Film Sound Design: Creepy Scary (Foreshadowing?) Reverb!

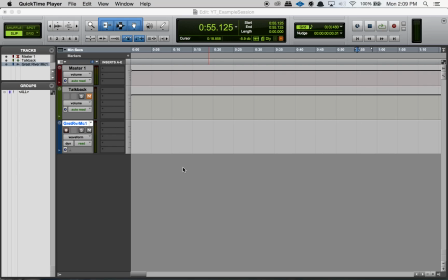So today I wanted to nerd out about film audio a little bit and sound design. So I'm going to talk about this technique that I really like. I think it's really fun and effective, and it's pretty simple and easy to do as well. So I'm going to show you guys a few examples of this technique being done in film, and then I'm going to show you guys how to do it, really simple version of how to do this technique in Pro Tools here.
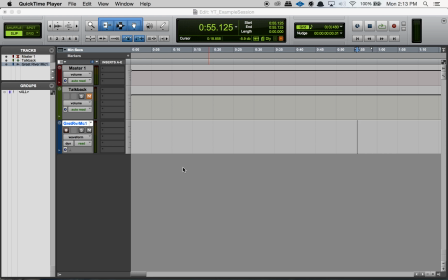Okay, and the examples that I'm going to be using here are from American Horror Story, and it's from the cult season. So if you haven't seen that and you really don't want to see a single second of that season before you sit down to watch it, you can tune out this video. But to be honest, I'm going to be doing really quick, short clips, so it's not going to be giving away any plot points, really.
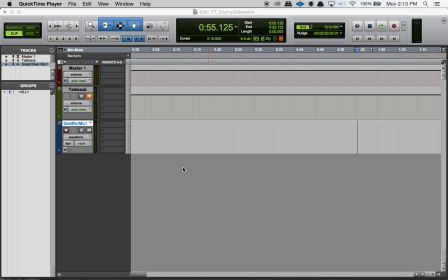It's basically not a spoiler, but just in case, I know some people really care and they don't want to see a single second of it. So it is going to be American Horror Story. It's going to be the cult season. So you're warned. So the basic technique is when you put a bunch of reverb on a single sound effect. And so a lot of times this is done right before a scene change or a cut visually.
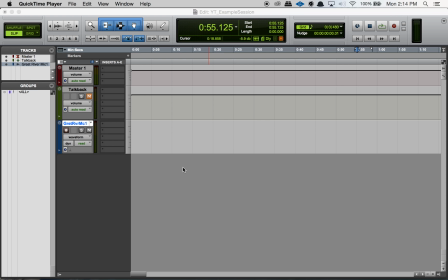And I feel like it's a great technique for foreshadowing creepiness, scariness, like something kind of off is about to happen. And I've noticed the way American Horror Story is using it is they're putting it on a really quick action sound, just a really short sound effect.
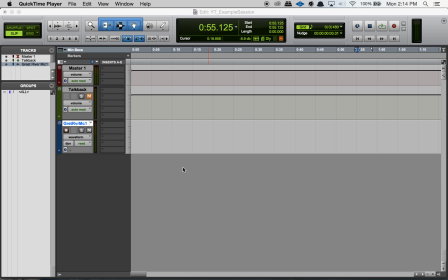And it's definitely being used to signal that something scary is about to happen, something creepy is about to happen.
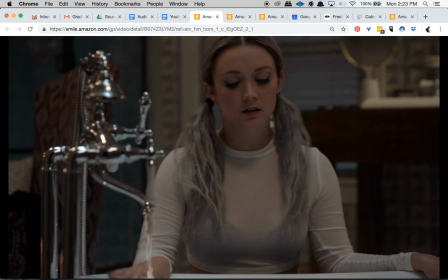They're definitely using it for foreshadowing. Okay, so I'm just going to play you a few really quick examples off Amazon. I hope I don't get flagged for this. I feel like it is for educational purposes because I'm talking about sound design techniques, so hopefully I get away with it. Let's see what happens. Okay, so in this example, they're using the effect when she sets down the wine glass,
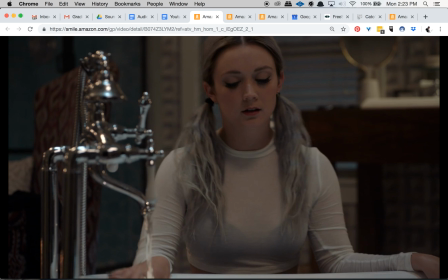and it's foreshadowing something really creepy is about to happen between these two characters, but I don't really want to give it away in case you haven't seen the show. If you haven't, then go watch it and you'll see what I mean.
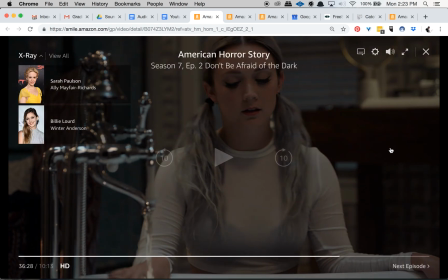If you have, it's season 7, episode 2, so you can go check it out to remind yourself of what happens.
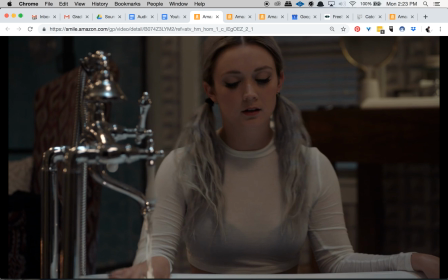But I'll just play it and you can hear the effect so you can see what I'm talking about here.
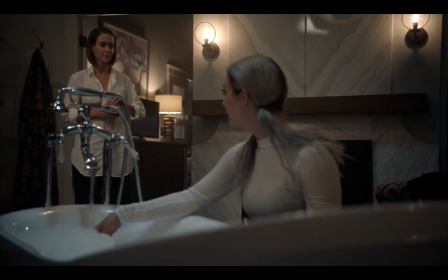I can take it from here. Okay. Well, it's perfect.
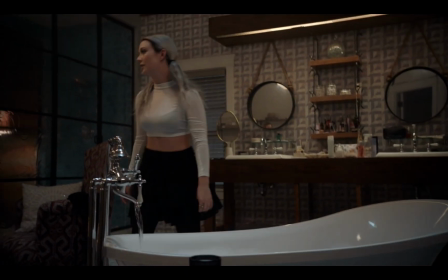I'll go check on Oz.
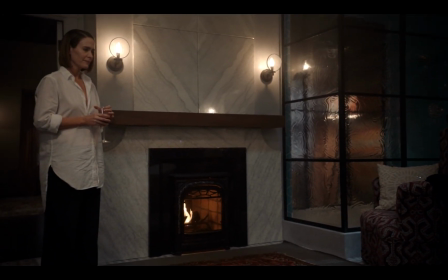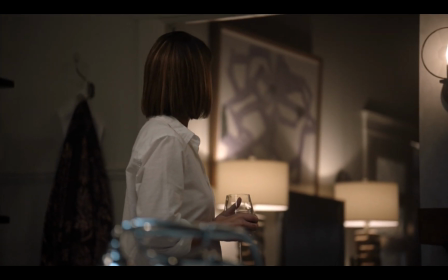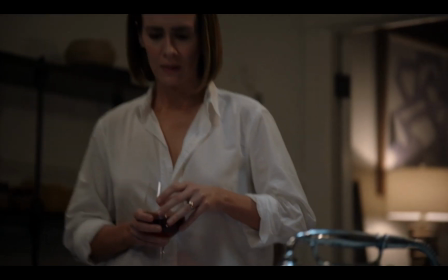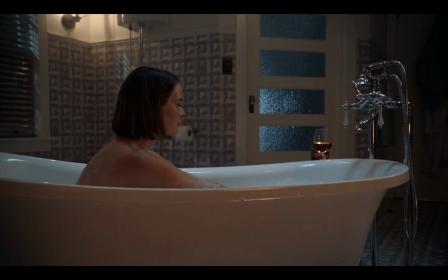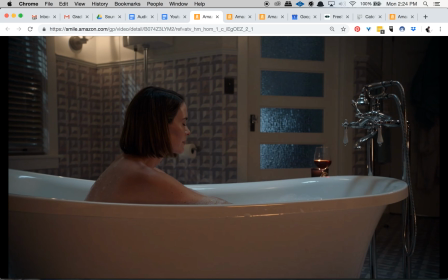Yeah, so hopefully you heard that. Hopefully you caught that. When she set down the wine glass, there was a lot more reverb than they needed to add. And it really added to the creepiness of the scene. I feel like it was a good device to foreshadow that something's kind of off here.
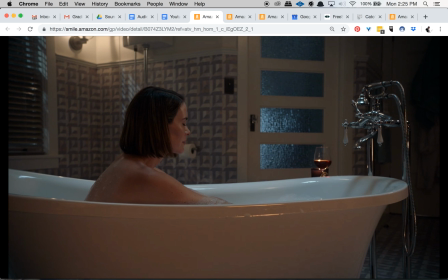Like this is not the reverb we should be hearing. It's just a little bit more cavernous and creepy sounding, right?
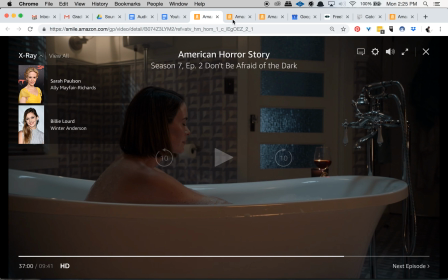So if you didn't catch it, just rewind, check it out again. Okay, so the next example that I want to show you guys.
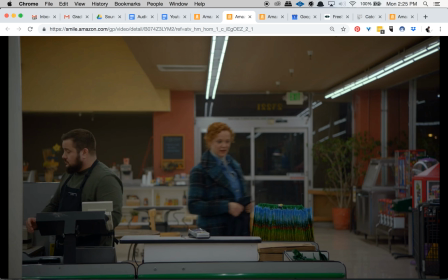So in this one, the effect is actually on the lock being turned, and you'll see what I mean in a second here. But basically, he turns the lock, and then shortly afterwards, something creepy happens. Surprise, surprise, American Horror Story. Again, I don't want to give it away. I don't want to cause any spoilers for anyone, so I'm not going to go into too much detail.
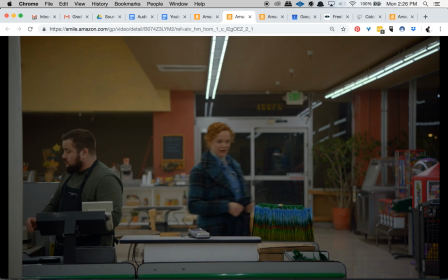You can watch it if you want to know. All right, so I'm going to play it so you can hear it. This one isn't as extreme as the wine glass.
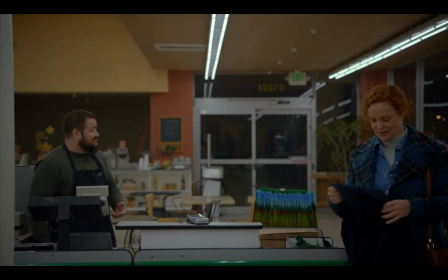Harry, you're the boss. You shouldn't have to stay late. Shirley, this is my baby. Go home to yours.
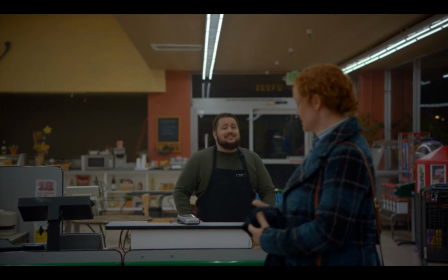Spend some quality time. And say hi to Frank.
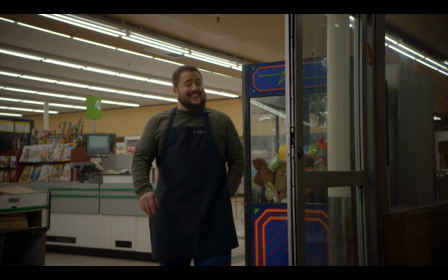Oh, don't forget to vote tomorrow. Are you kidding? This is a chance of a lifetime.
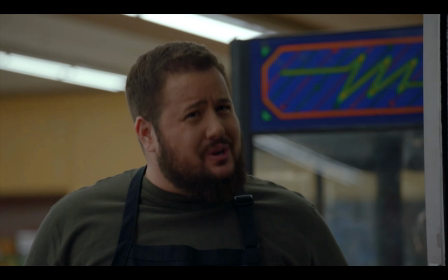I get to bring the country back from the cliff and return it to the promise that is America.
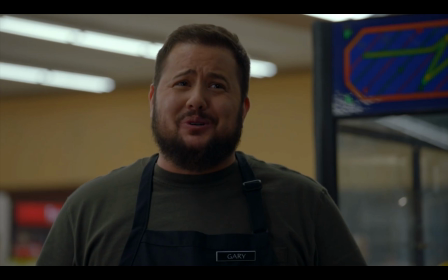I wouldn't miss it for the world. Night.
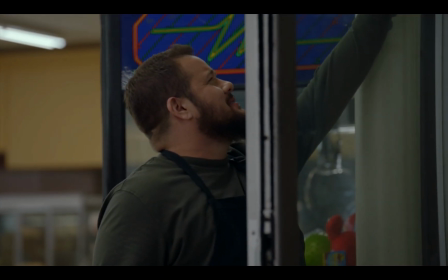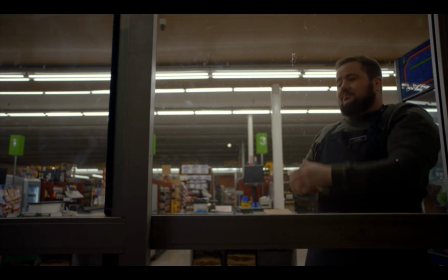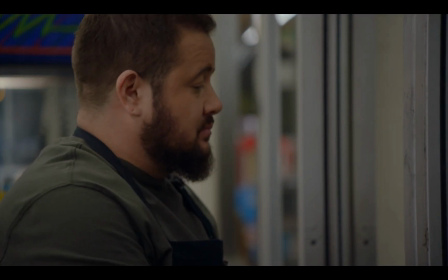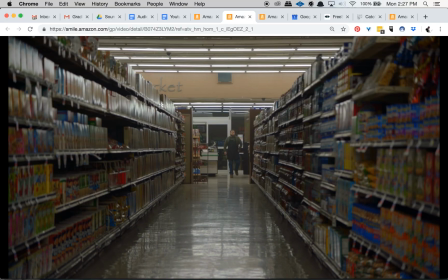So that's that. I hope you caught it.